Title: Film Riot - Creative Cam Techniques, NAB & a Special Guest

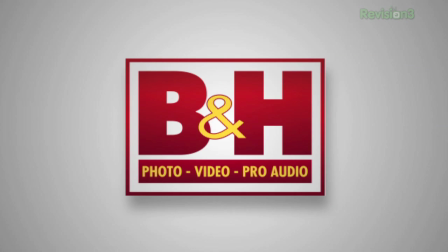3s
This episode of Film Riot is brought to you by B&H Photo and Squarespace. Spaces for squares. Today on Film Riot, creative camera techniques, and later, a special guest segment. The mystery. Ooh. Hey. Hi. I'm Ryan Connolly.
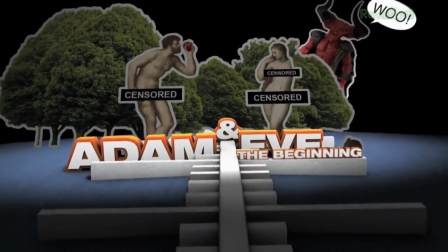30s
In the beginning, Adam bites the apple. In 1903, the first narrative film is made.
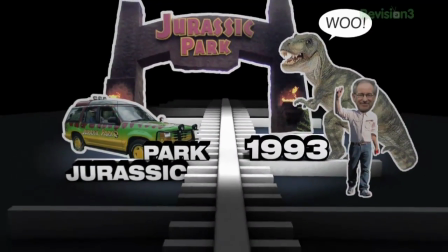34s
In 93, Spielberg says F you to evolution. And in 2009, Film Riot is released to the world.
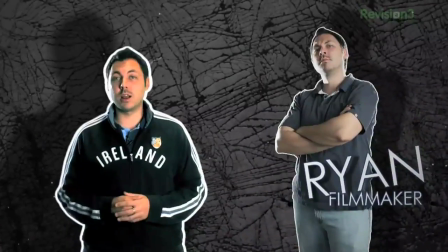40s
Want to be a filmmaker? Well, so do I. Let's figure it out. We're going to be following Tryon Films from pre to post production as we make our latest short film, Tell.
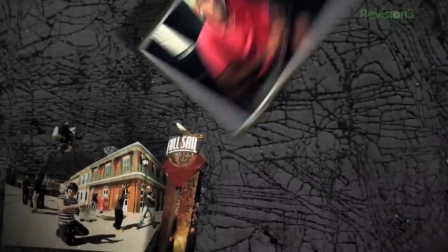46s
Along the way, we're going to be showing you how to accomplish great effects with little to no budget. And every now and again, we'll be jumping over to Full Sail University to get you advice from the pros. So grab some popcorn and get comfortable. This is Film Riot. Welcome to Film Riot, the show that takes the mystery out of the effects and techniques to go into some of your favorite Hollywood films. I'm your host, Ryan Conley. Guess what comes next? No, an email.
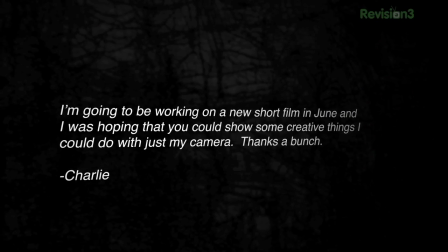66s
I'm going to be working on a new short film in June, and I was hoping that you could show some creative things I could do with just my camera. Thanks a bunch, Charlie. Our good buddy Charlie wasn't very specific about what he was looking for, so I'm just going to show you a few things I've done lately, and maybe one or two that pop into my head. First is how to make a small room seem a little bit bigger.
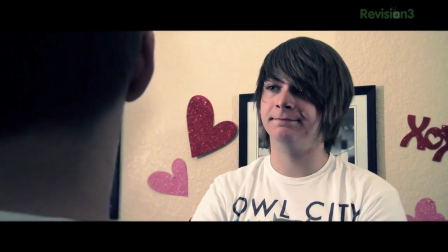84s
So if you're shooting in a small room where your actors are basically butted up against a wall, your shots are typically going to come out a little on the boring side.
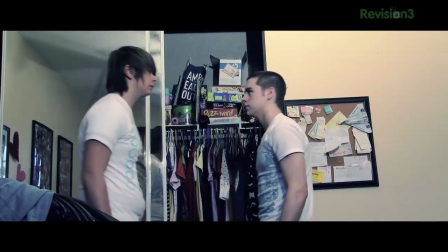90s
So you can try to create some depth by moving your actors as far off the wall as you can get them.
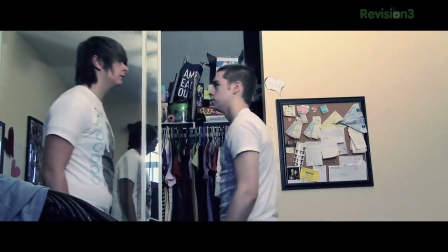94s
Then when you switch around to the other side, move your actors to the opposite side of the room so the actor you're now focusing on is far away from the wall behind him. This will effectively create some depth and make a little bit more of an interesting shot. Just be sure that when you get your two shot, you can't see either of the walls behind your actors or the illusion will be ruined. Of course, you can use this technique to make a big space look even bigger. Get low, get low, get low, did the flow, get low, did the flow, get low. So I remember right after film school, I shot a terrible short film that I will never show anywhere, ever. Ever, ever, ever, freaking ever. Shut up! Now, in one of the scenes from that short film, there were two actors, one inside of a tub, one outside of it, talking to him. Now, I wanted to do over-the-shoulder shots for both actors, but it was pretty impossible with the wall right behind the actor in the tub.
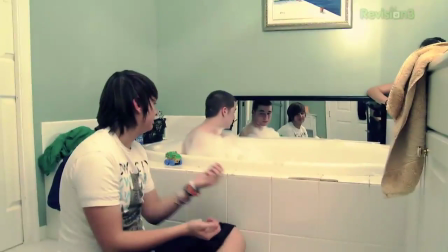138s
So the solution I thought up was to get a big mirror and put it behind the actor in the tub to get an OTS shot of the actor outside of the tub.
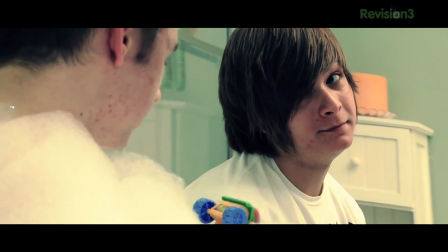145s
Of course, this is going to reverse your image, so you're going to have to fix that by flipping it back in post, but that's a really easy workaround.
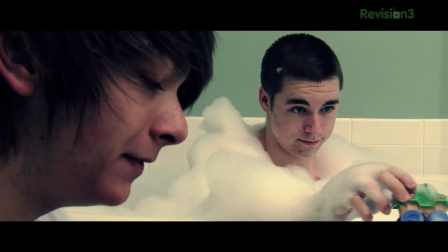150s
So go get yourself a mirror and do some cool shots.
Then the littlest bumblebee wasn't so little after all. It's a good story.
Bam, son! Next is a question I got a few times after we showed something where somebody was punching someone else. People wanted to know how we got our punches to look so brutal. Well, one of the things I did was simple enough. Just shake the camera. At the point of impact, I'll shake the camera to make the hit seem a lot more brutal than it actually is. Here's the difference. You can also use this technique for when someone's firing a gun or when an explosion happens. It's just a subtle addition to push your action that much further. But I think that's enough for today. You're just gonna have to wait for next week for some more creative camera techniques. But did you know we went to NAB?
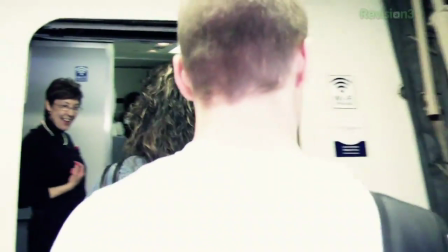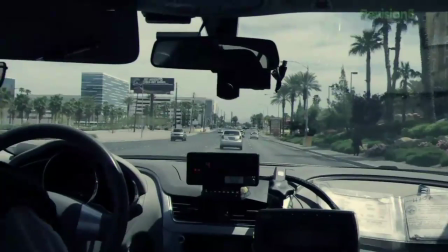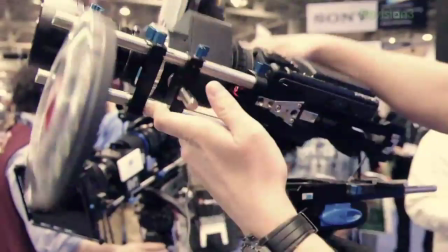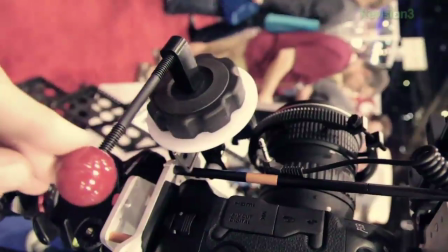Thanks to our friends at Kessler Crane, Josh and I were able to make it out to NAB this year to see all the delightful goodies spread out like a technological Thanksgiving dinner for me to consume.
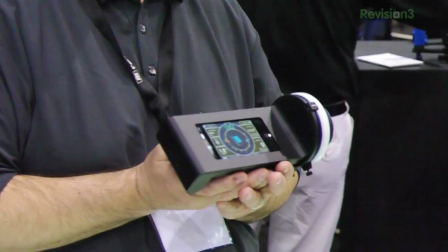233s
It was cool. We saw a lot of cool stuff at NAB, including the micro remote from Red Rock, which allows you to remotely pull focus with your DSLR camera,
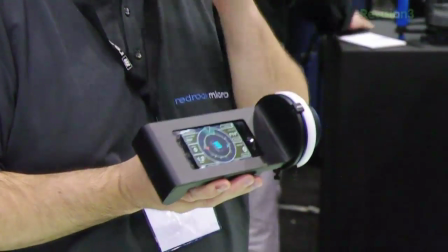241s
and even lets you use your iPod Touch or your iPhone as an interface for the system. We also met up with our friends from Let Us Direct that showed us the DSLR gear they've been working on.